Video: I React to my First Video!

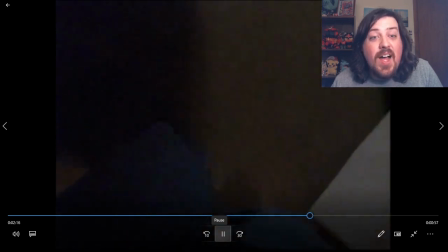now point point the camera back at the sign just in case you forgot oh god
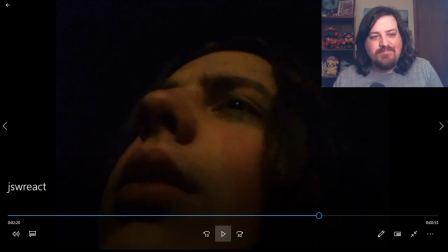all right so this part I was okay I was recording this outside well there was a bunch of people and
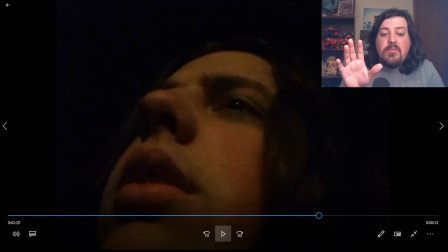I was like so worried about you know being embarrassed that I was just here talking to myself but I decided why don't I just you know hold the camera down here so no one can see it also whisper what I'm saying I get this weird angle like a look at this
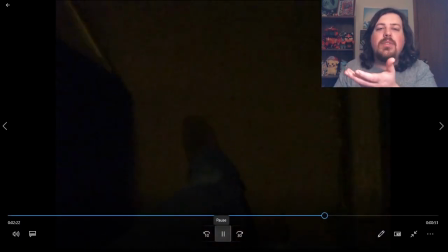I even look at the camera and then
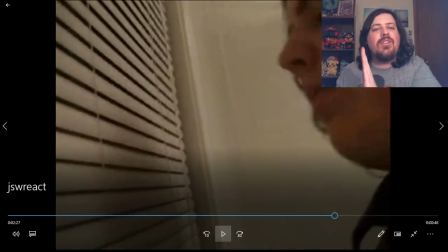okay so I took them so the get dark like a passage
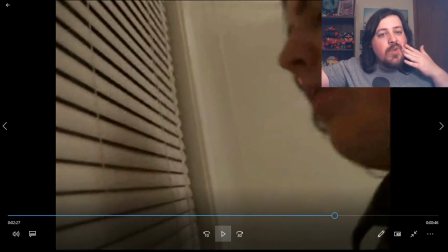of time thing it took him all day to get out to where he was and it took him a little less than a second
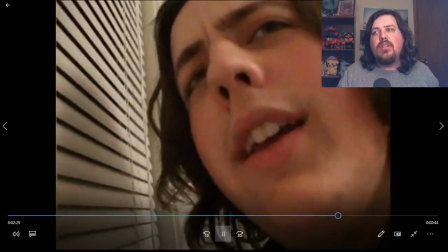to get back oh hi dude how did your mission gosh
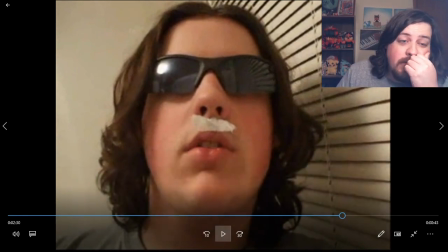I don't oh my god yeah I'm
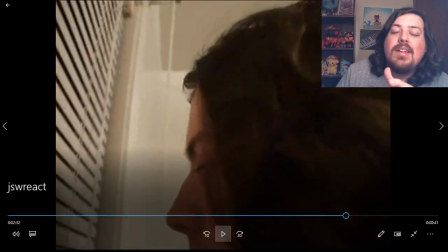yeah so I asked him how did your mission go you saw
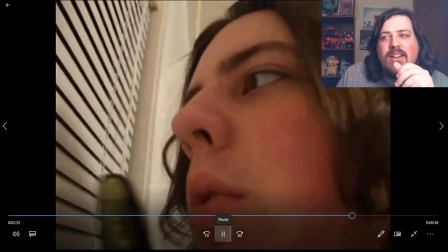it out the window you should see right that's what I went out to do okay
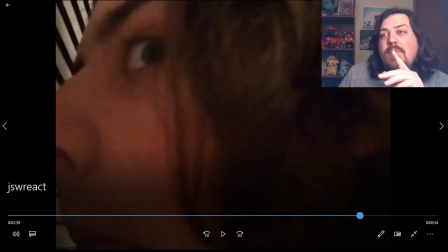here I try to open the blinds with the water gun prop and you can obviously see
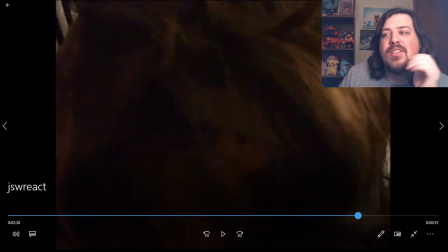that I failed and I tried again fell again I just pretend that it's open watch that again I just pretend it's
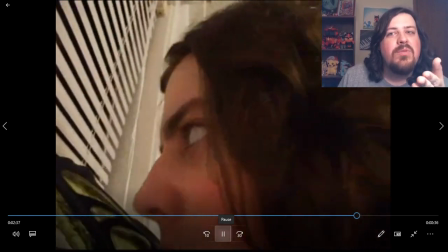open I'll look out obviously closed blinds look at that I'm like oh those will work
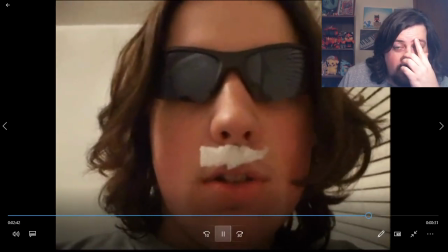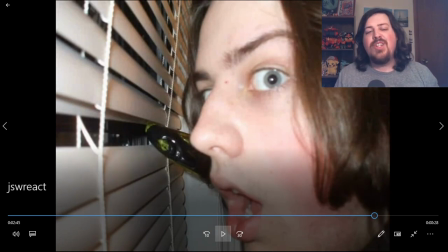And then we go to like a little still image, and it's going to go back and forth.
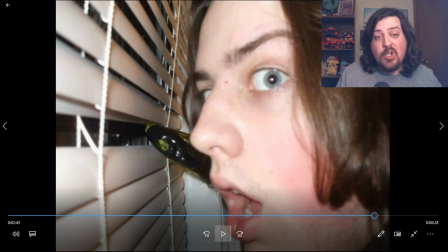This originally had the song Line of Fire, but Journey, but that's copyright too, so I think...
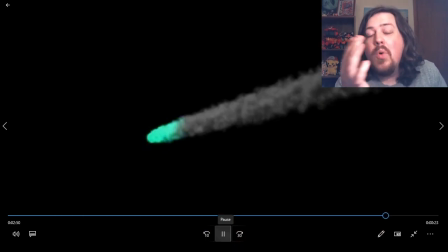And we're just... Oh, God. You can see that even in more detail with the photo, the little toilet paper.
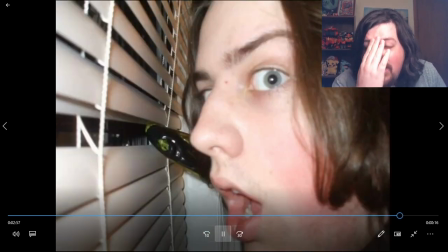We're just going to go back and forth. And then, um...
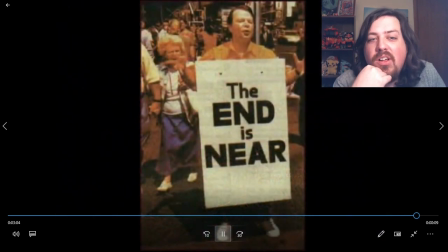I thought it would be funny to have a little picture from Peter Noe's phone in there. Oh, the barrel guy, bottom low bar.
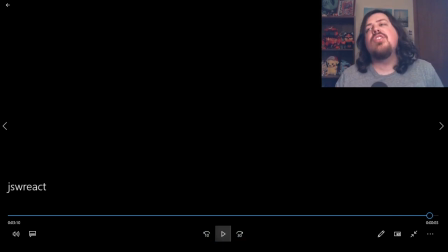And then we just have a little transition from the end is near to the end. That was epic cringe. Oh my gosh. My cringe meter exploded in like the first second. Oh my gosh. Well I just reacted to the first video I posted on YouTube guys. Let me know what you think about that. like did you cringe or yeah you cringed I don't don't answer that actually you can answer that I know you cringe go ahead leave a thumbs up if you want leave a thumbs down if you want I don't matter I just I just dropped a bunch of paper anyway um subscribe if you haven't and I will see you in the next video